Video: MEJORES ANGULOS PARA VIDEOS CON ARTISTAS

Saludos, José Luis Ferrer aquí y hoy voy a darle un videíto rápido que les voy a enseñar por encima algunos de nuestros videos musicales y les voy a decir qué hicimos para que sean mejores, para que la calidad esté mejor, los movimientos de cámara, qué trucos nosotros siempre hacemos.
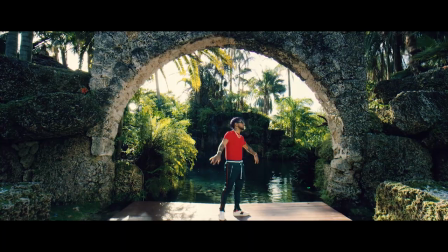[0:19]
Ya son automáticos para nosotros, pero al principio es bueno uno aprenderlo y saber los detallitos mínimos que las personas que están empezando no se dan cuenta. Aquí les voy a mostrar. Tenemos una lista de videos aquí, yo lo escogí random, ustedes saben nosotros tenemos más de 1500 videos que hemos hecho,
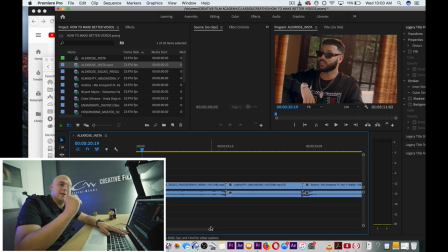[0:37]
no podemos cogerlo todo, escogimos básicamente los últimos que teníamos en un disco duro de como 500 discos duros que tenemos.
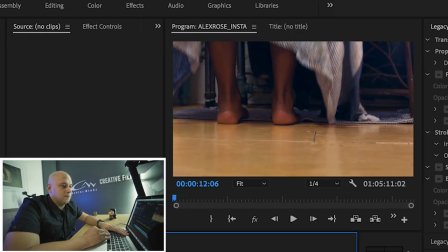[0:45]
Bueno, algo que quiero que noten es que siempre estos movimientos así, que se ve el zoom, nosotros grabamos esta toma en trípode,
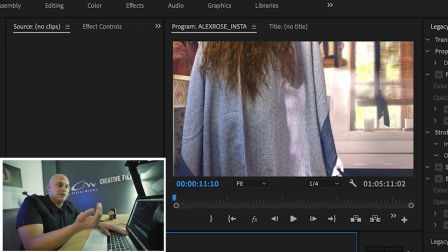[0:53]
quieta, y luego hicimos el efecto del zoom hacia atrás, para que haya un movimiento perfecto,
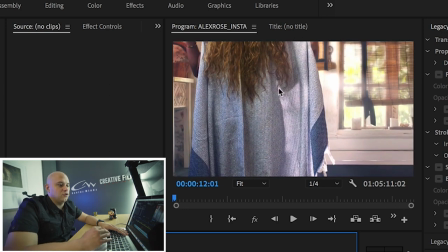[1:00]
eso lo hizo George Papi, que fue el editor, pero siempre si miran bien la toma completa, está llena completa,
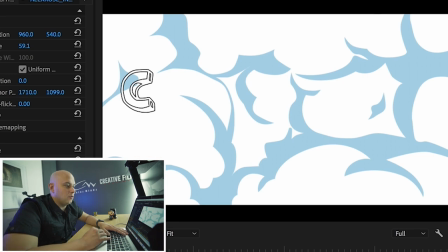[1:08]
cada toma que nosotros hacemos tiene detalles completos. Este es Abusadora con Almighty, Raúl Alejandro, Liano y Mike Towers.
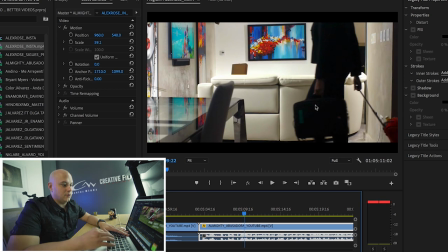[1:17]
Empezamos con la toma de ella para presentar mi nombre. Esto fue intencional, donde ella pone el lugar. Aquí presentamos a Liano, un ejemplo.
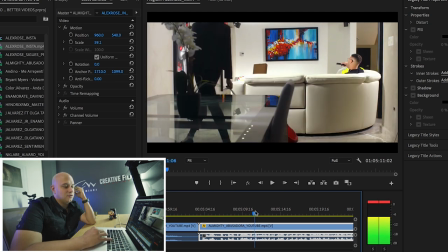[1:25]
Tenemos una toma amplia de él, la nena llegando. La historia trata sobre estas muchachas que son abusadoras con los muchachos.
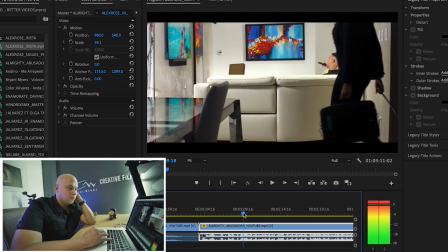[1:31]
Aquí estamos presentando cada uno de ellos. La historia tiene eso. estamos presentando a cada uno, está esta muchacha,
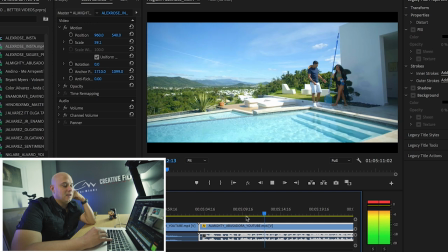[1:39]
la presentamos a ella, presentamos la de Liano, presentamos la de Mike Towers y la situación,
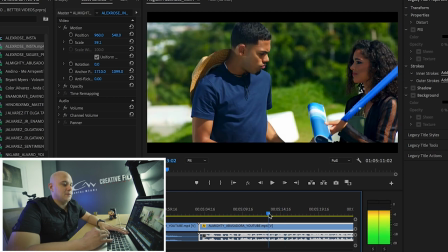[1:47]
presentamos la de Rao. Si miran bien todas las escenas están llenas,
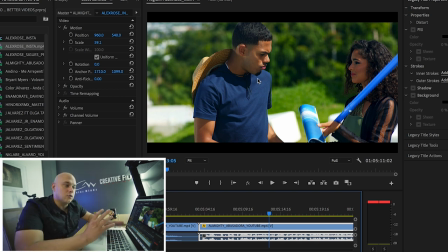[1:51]
estas escenas son bien importantes que cuando uno hace con un lente telephoto o un lente que sea bien como un 75 milímetro, en esta situación fue un prime 75 milímetros y teníamos la apertura bien bajita como 1.2 2.8 para que se desenfoque mucho
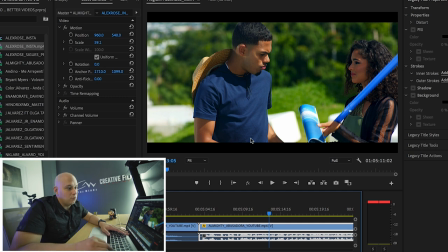[2:11]
en el background y eso nunca falla cuando uno hace eso los vídeos la gente que brutal se ve en verdad el ojo le gusta ver eso el background esté bien
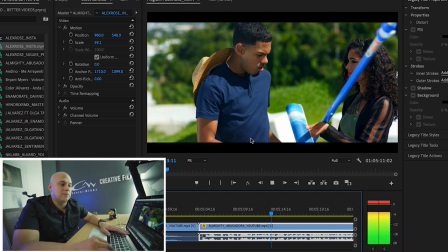[2:18]
desenfocado es mejor tenerlo para eso tenemos filtro y el macbox y eso la situación de cada uno ve también aquí presentamos a Raúl
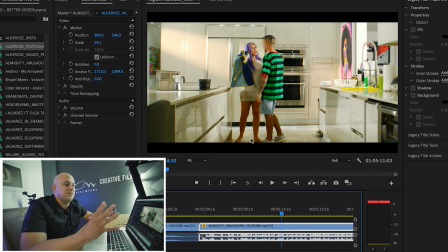[2:25]
Alejandro con la muchacha presentamos el lugar le damos un movimiento de cámara amplio siempre que se presenta un lugar es bueno tener un lente amplio y
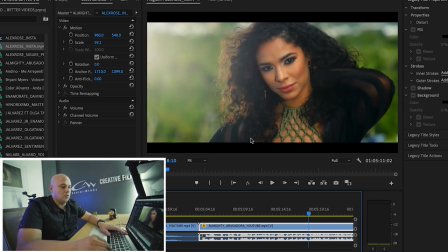[2:35]
luego vamos a cada una de las muchachas como dije desenfocado el background George Papi le dio el movimiento a cada toma todas esas tomas eran trípode vamos
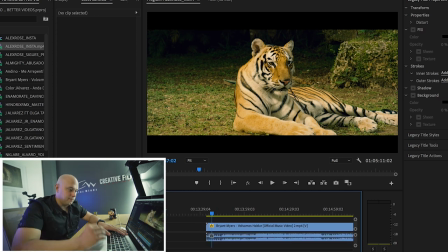[2:44]
para este vídeo un ejemplo Brian Myers esto fue con la red weapon usamos un tigre
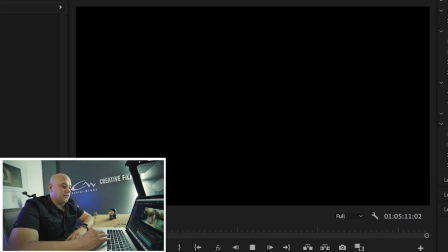[2:50]
estaba todo el mundo asustado ese día aquí miren si miren bien el vídeo empieza de un un lugar,
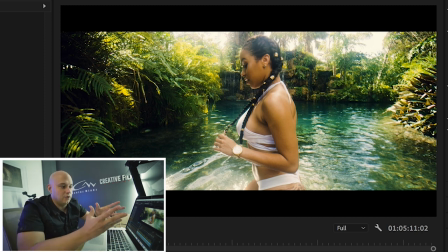[2:57]
mostramos el lugar como tan amplio, con la niña bonita en el medio y esto fue un lente amplio, esto fue con los lentes mío que fue este el 14 milímetro de Rocky y miren cómo se ve la calidad,
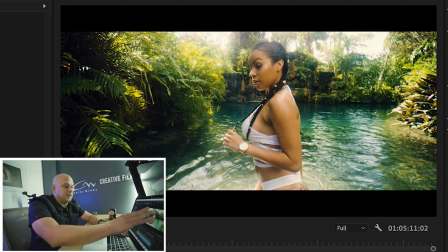[3:07]
presentamos el lugar, está todo el tiempo lleno, tenemos árboles a los lados, árboles acá, no hay una parte vacía en la toma, no vamos a grabar así un background blanco, así eso, tiene que tener mucho cuidado, si usted ve las películas de Transformers, de Michael Bay y de otros directores, bueno todas las escenas están
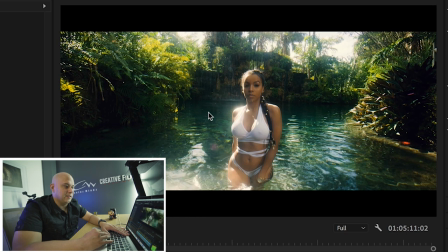[3:26]
sobredecorada, el tigre lo presentamos en el mismo medio, aquí volvemos lo mismo presentando el lugar, presentando el tigre,
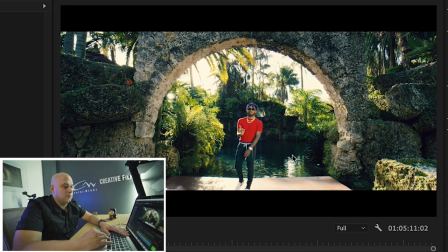[3:34]
esto lo hicimos para crédito, le dejamos el espacio acá, ahí empezamos, Brian Meyer está en el medio,
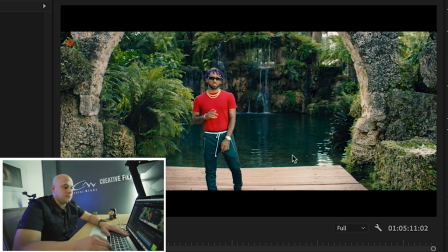[3:39]
vemos el lugar entero y vamos para cerca,
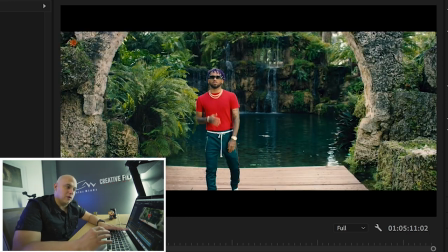[3:44]
siempre empezamos amplio, no es obligado empezar amplio, pero a mi me gusta, si es un lugar bonito, normalmente tú presenta el lugar. Los boners, ¿sabes? Presenta la belleza del location, de la locación o el lugar, no sé en español.
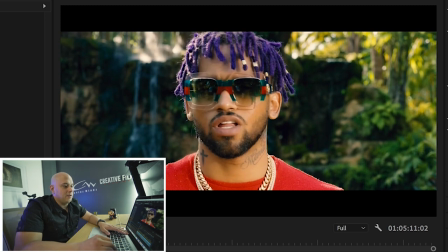[4:00]
Yo le meto el Spanglish. Y vamos para adentro y volvemos al desenfoque con el background, ¿ves? Presentamos a Brian Meyer, ¿sabes? Le presentamos las gafas, el pelo, lógicamente el artista necesita que la gente vea su imagen.
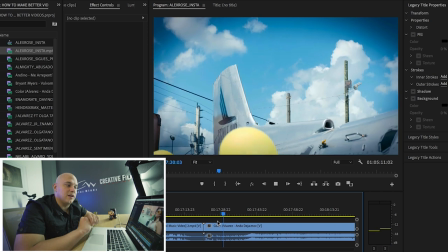[4:13]
J. Álvarez, Carlitos Rossi, J. Álvarez y Casper, anda deja.
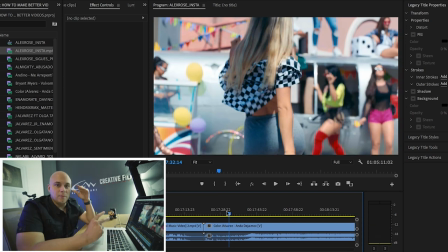[4:20]
J. Álvarez es una persona que entiende mucho que los videos con muchas personas se ven llenos y caros. Como tal en este video nos aseguramos de tener varias personas, contratamos a una muchacha que hace cross market, que hace vestuario, ella trajo los vestuarios.
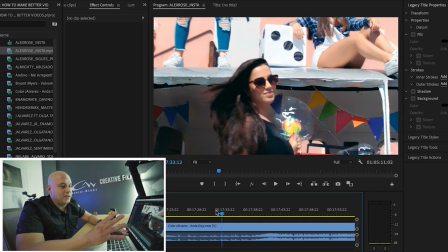[4:39]
Teníamos un avión, esto fue en M3, teníamos un avión que ellos tenían en el momento y lo alquilamos todas las tomas
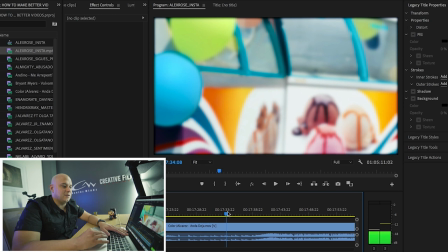[4:45]
y ven mire pasa algo esta fue intencional así para nosotros poner crédito que en el vídeo oficial salen los créditos ahí
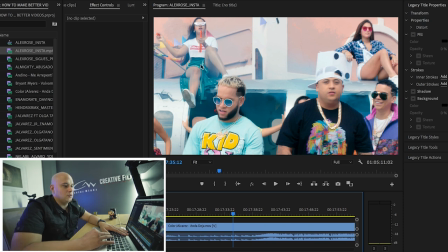[4:52]
está lleno una niña acá atrás con algo ahí de un color ella tiene otro color en la ropa esta niña tiene lleno todo el tiempo lleno
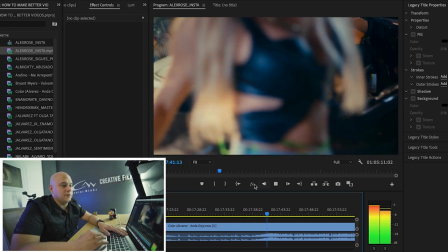[4:59]
presentamos a la niña pero el lugar está lleno todo el tiempo este vídeo va a estar lleno de gente todo
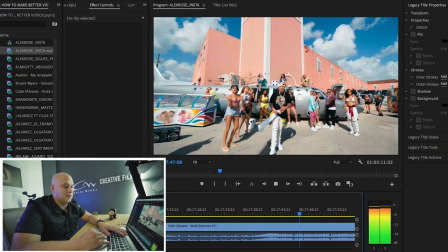[5:07]
el tiempo lleno las tomas llenas de la nena tiene paleta, trae colores, hay burbujas pasando, movimiento cámara, mira la amplia, tratamos de llenar el lugar lo más posible.
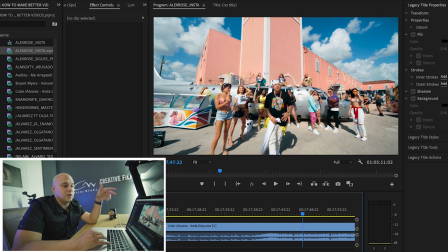[5:16]
Acá atrás estos paneles yo los puse para, luego hicimos una escena ahí por la noche, pero también para tapar lo que había atrás de eso, que era como tal basura y carro y eso. Y si ven toda la toma está llena, ¿entiendes? Y me gusta el rosa que mezcla con el azul el cielo, le mandamos al colorista decir que ponga el azul muy fuerte.
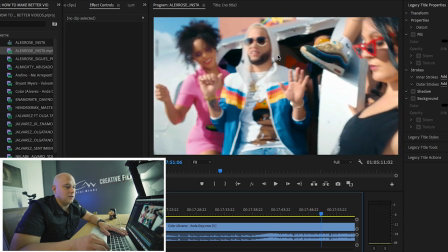[5:35]
Y vamos para cerca. Mostramos gente, lugar. Mostramos a Casper, voy primera vez en el video.
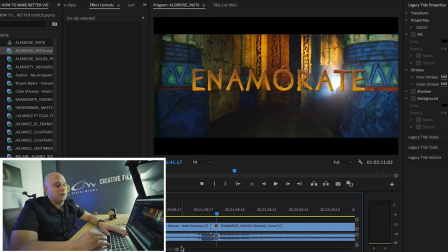[5:42]
Enamorate fue en Universal Studios,
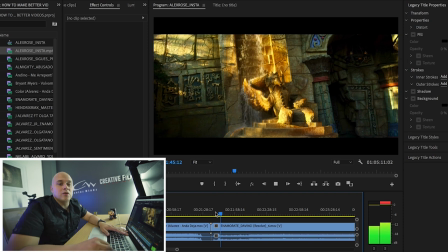[5:43]
uno de los videos más orgullosos que yo estoy en el sentido de... eso era uno de mis sueños y un sueño de casi todos los filmmakers que es grabar en Universal Studios.
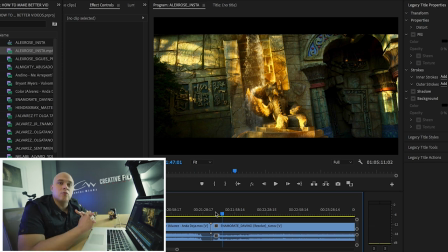[5:52]
Yo hice un capítulo de este video de cómo grabamos y lo puede ver. Está en mi YouTube Channel.
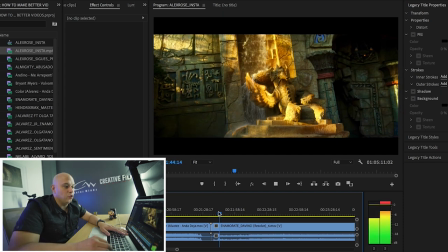[5:57]
Mostramos el lugar, como siempre, un lugar único, mostramos el lugar que el Poseidon, teníamos lugar para nosotros,
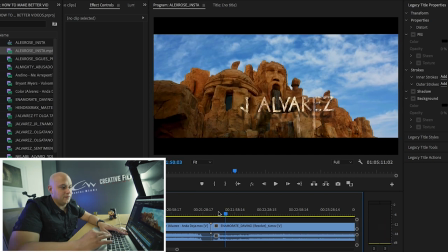[6:07]
mostramos la muchacha del video, mostramos el lugar y intencionalmente tenemos una toma de algo para ponerle créditos,
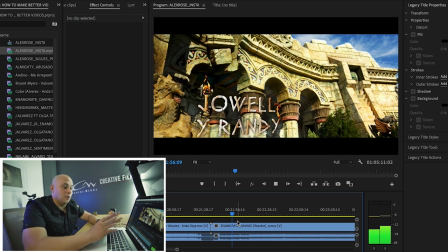[6:15]
volvemos con la niña, mostramos más lugar y cosas, estábamos muy emocionados con el lugar, eso era bueno mostrarlo y ya vamos a la historia,
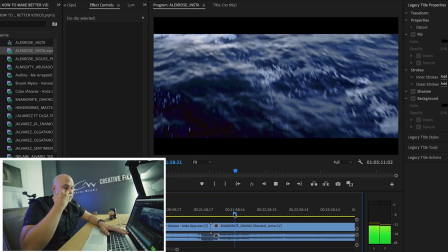[6:23]
esto por ejemplo, esto ya con el drone aparte yo hago estas tomas para que la gente piense
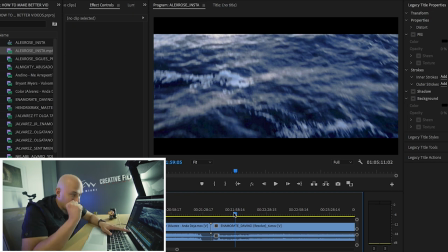[6:28]
que sí está en el océano porque esto trata de Poseidon que
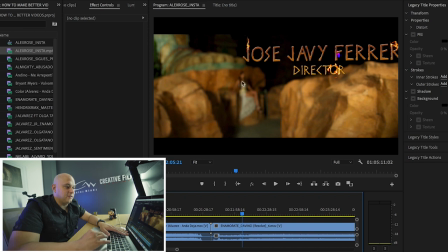[6:33]
es el dios del océano. Intencionalmente desenfocado para ponerle los créditos de José Ferrer.
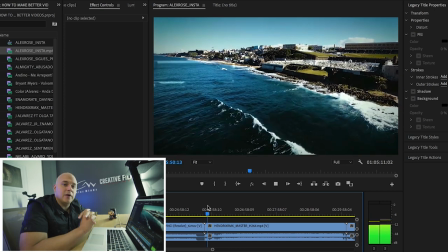[6:38]
Hendrix, esto fue con la Sony A7II, esta fue la primera vez que yo conocí a Wyclef John y como tal este video.
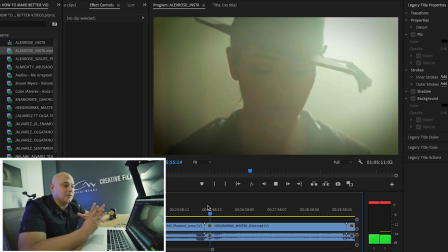[6:44]
Este video fue bastante, la gente le gustó un montón.
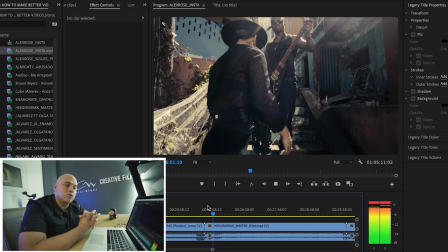[6:49]
Y esto yo lo hice literalmente con la Sony A72 y con la Sony 6300.
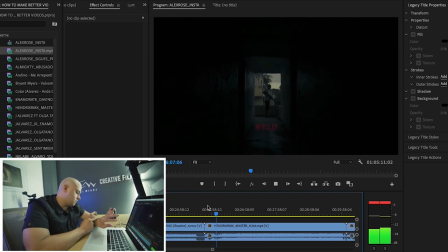El video trata de la calle y eso y pues esta primera toma en lo oscuro yendo hacia un muchacho que tiene un arma.
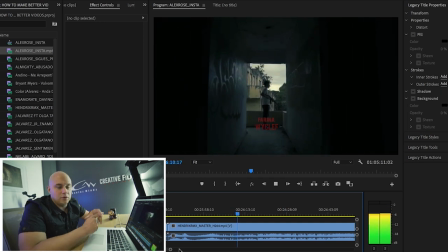[7:07]
Esas armas son de mentiras, son de bala blanca para video.
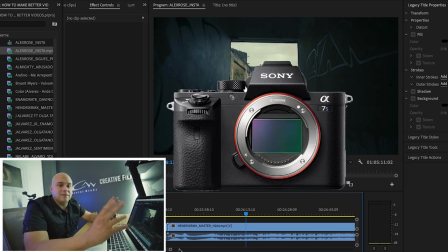[7:12]
Esta toma yo la hice con un glidecam y con la sony a7.2 y el lente amplio 14 milímetros presentamos a farina que es la primera que canta
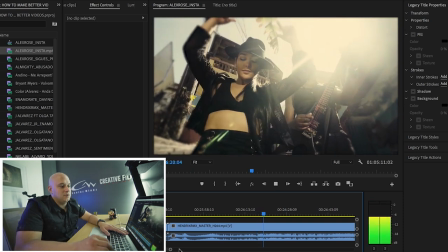[7:22]
y el lugar pues lógicamente presentamos el lugar que es la perla y hacemos diferentes tomas y miren bien hubo una razón por la cual yo
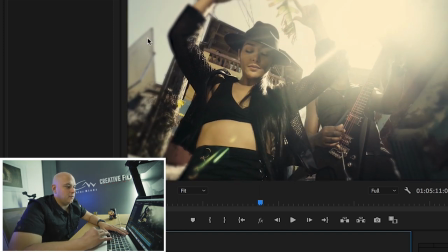[7:30]
desenfoqué esto al alrededor aquí había uno de los equipos de un
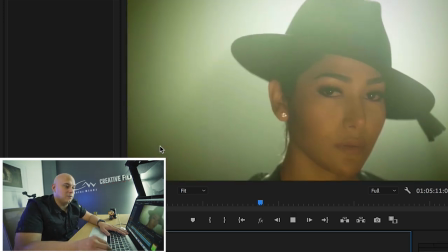[7:36]
reflector yo lo desenfoqué todo para que no se vea para disimularlo un poco el lugar amplio bonito con una toma esto fue con un running m que
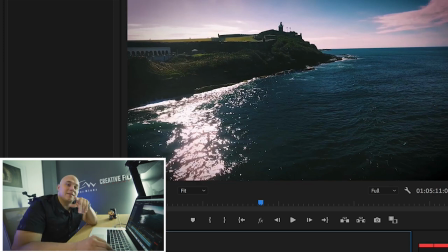[7:46]
tenían allá para la 63 para que sepan la 63 00 la que estaban los
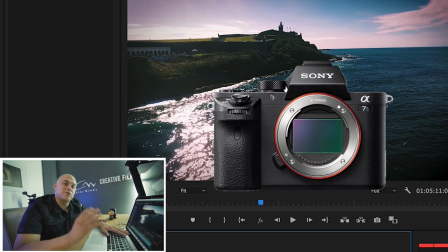[7:51]
movimientos y en trípode yo tenía la sony a7 s2 las tomas de cerca de las caras es con la sony a7 2 y la amplia de la
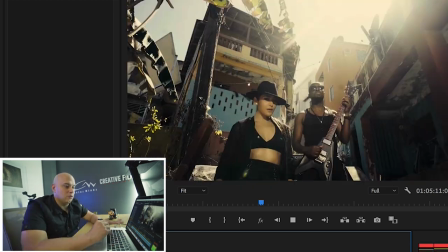[7:59]
63 00 y la 63 00 estaba con el autofocus que a mí no me gusta usarlo pero la Sony ya estaba con el foco manual.
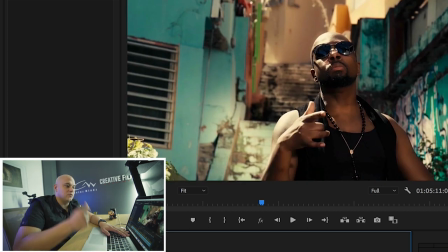[8:11]
La canción tiene un ritmo que todo el tiempo está desenfocado, el background está súper lleno de cosas, situaciones, a la gente le gusta ver esto, miren, todo lleno, todo lleno, no hay ningún vacío.